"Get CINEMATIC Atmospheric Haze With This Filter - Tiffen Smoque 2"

So you're here because you want to find out more about this filter by Tiffin, the smoke filter which turns something that looks like this into this. And as you can see here it is quite easy. It looks like I hasted up this entire place with a smoke machine. But that it's a little bit too distracting right now so let me move it around.
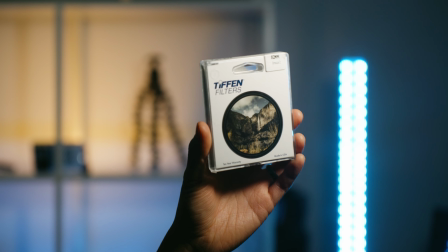0:24 So I'll talk about this smoke diffusion filter and how it compares with other filters,
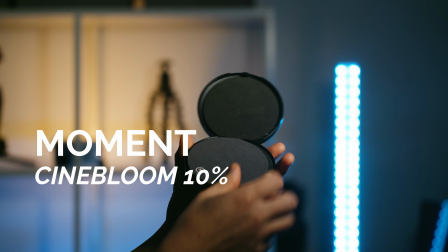0:30 specifically the Moment Cinebloom filter, which is a filter that I really enjoy that I use almost 90% of the time when I shoot my videos.
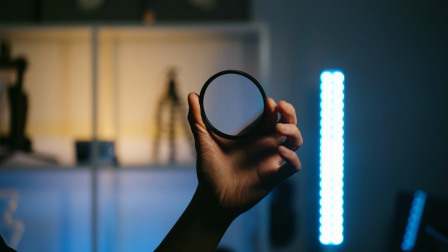0:39 The smoke filter is actually quite different than the Cinebloom filter,
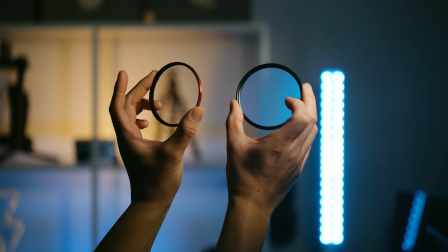0:42 but I'll show you these comparisons so you can determine for yourself which one suits your needs better and what kind of look you get from these two different filters.
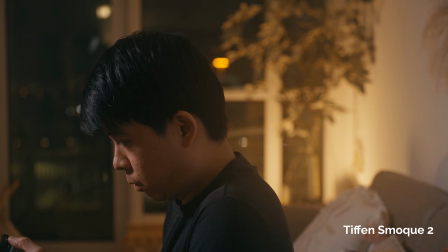0:51 There are also some drawbacks and some things that I do not quite like about the smoke filter so stay tuned for
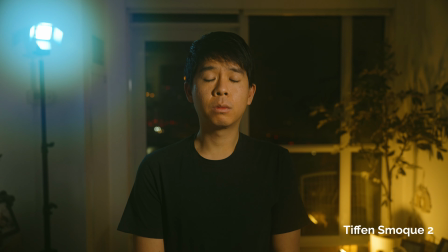0:57 that which I'll talk about later on in the video and also before we continue Tiffin did not send me this filter. I purchased this on my own money because I wanted to experiment with this look. So the smoke filter actually comes in four different strings.
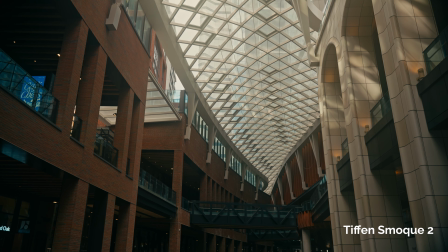1:10 I got the smoke 2 filter which is sort of in that middle range and if you look at Tiffin's diffusion triangle you can see that
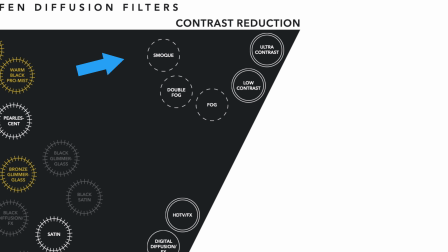1:18 this filter sits towards the right meaning that there is a reduction in contrast so the highlights are brought down and the shadows are raised up. The smoke filter also has less halation compared to the very popular Black Pro Mist that
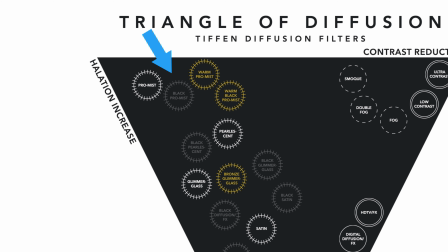1:31 is on the other side and it has more halation and more blooming of the highlights.
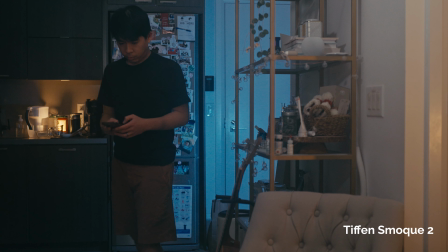1:37 The smoke filter is one of Tiven's atmospheric haze filters and what it does primarily is just to add haze, artificial haze to your scene. So the first thing you notice is that it has less contrast because it makes it look like smoke and atmospheric haze has been added to the room.
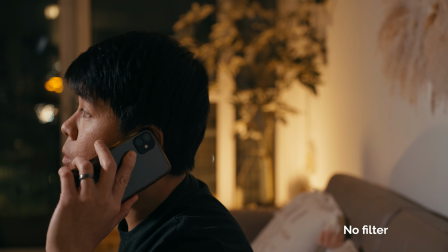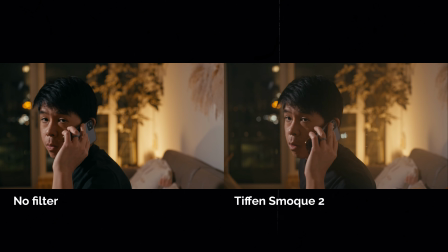And if you watch movies or shows that are shot cinematically,
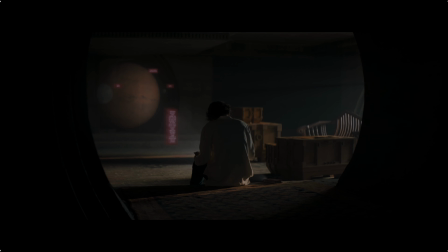2:10 you notice that a lot of movies haze up their interior shots and actually even their exterior shots as well.
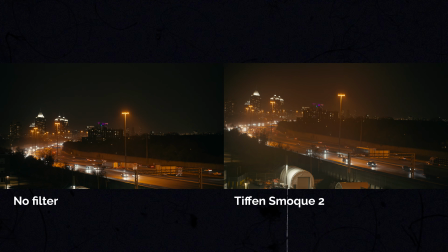2:18 And that's just something that adds more atmosphere, more depth to the scene, and it just makes the entire shot more cinematic.
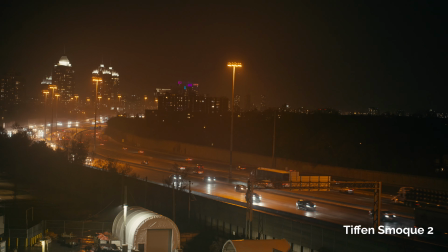The examples here you see that although there are already a few layers of depth,
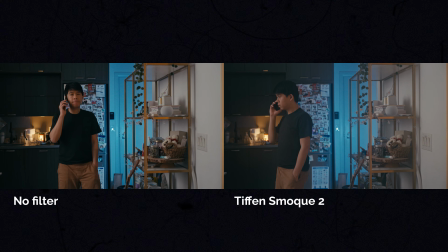2:34 I have trouble with that word all the time but as you can see even though there are layers of depth as soon as you add this
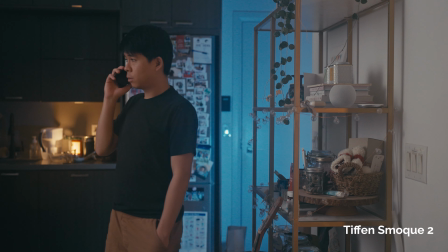2:40 fake smoke or fake atmospheric haze the depth kind of gets accentuated and
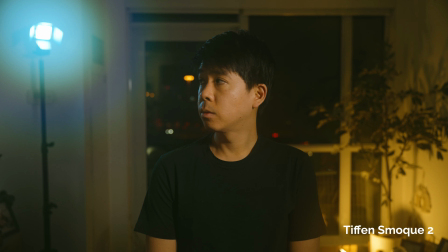2:47 it gives you an impression that there is even more depth in the image because now you get all that atmosphere added to the scene and you can say well why not just haze up the scene just get a smoke machine well there are a few reasons why sometimes you may not be able to do that depending on where you're shooting let's say you're shooting an an old building or a historical building and then don't allow
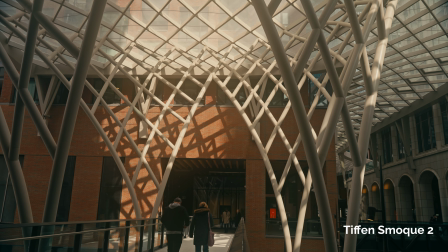3:08 you to bring in a haze machine or a smoke machine then you have no choice but to use one of these or maybe you're not allowed to haze up a room because it may trigger the fire alarm which is very probable so that's why you may be looking at something like this to
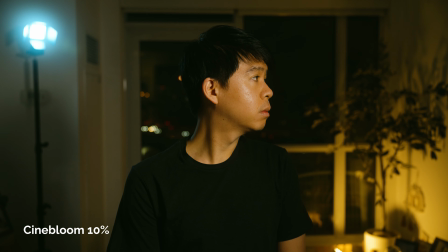3:24 help you out so this is what the cinebloom filter looks like this is the uh 10 and this is what the smoke filter looks like.
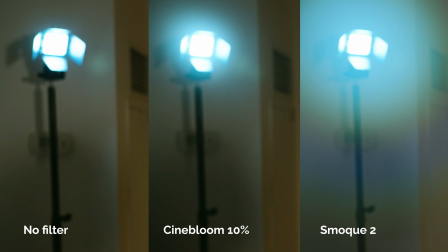3:32 As you can see the Cinebloom filter softens the image a bit and it highlights the light sources.
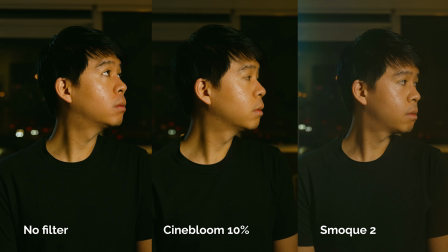3:39 The smoke one reduces the contrast, lifts the shadows and it lowers the highlights and it just adds that atmosphere. Here is what it looks like when I have a straight light source pointing at the camera with
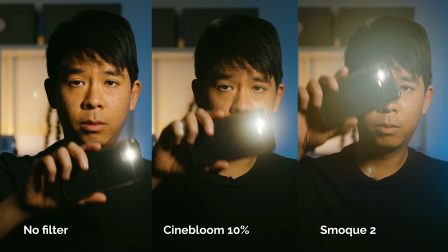3:51 the Cinebloom filter on as well as with the smoke to filter and as well as without any of these filters.
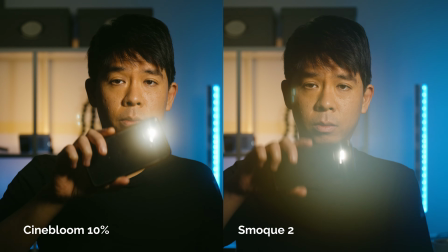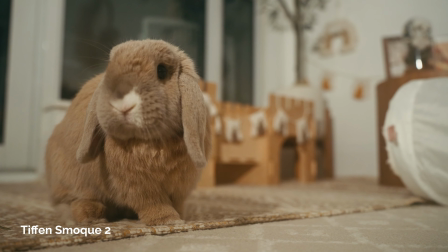4:03 I have to say that I'm really enjoying the way the smoke filter looks but there's one exception.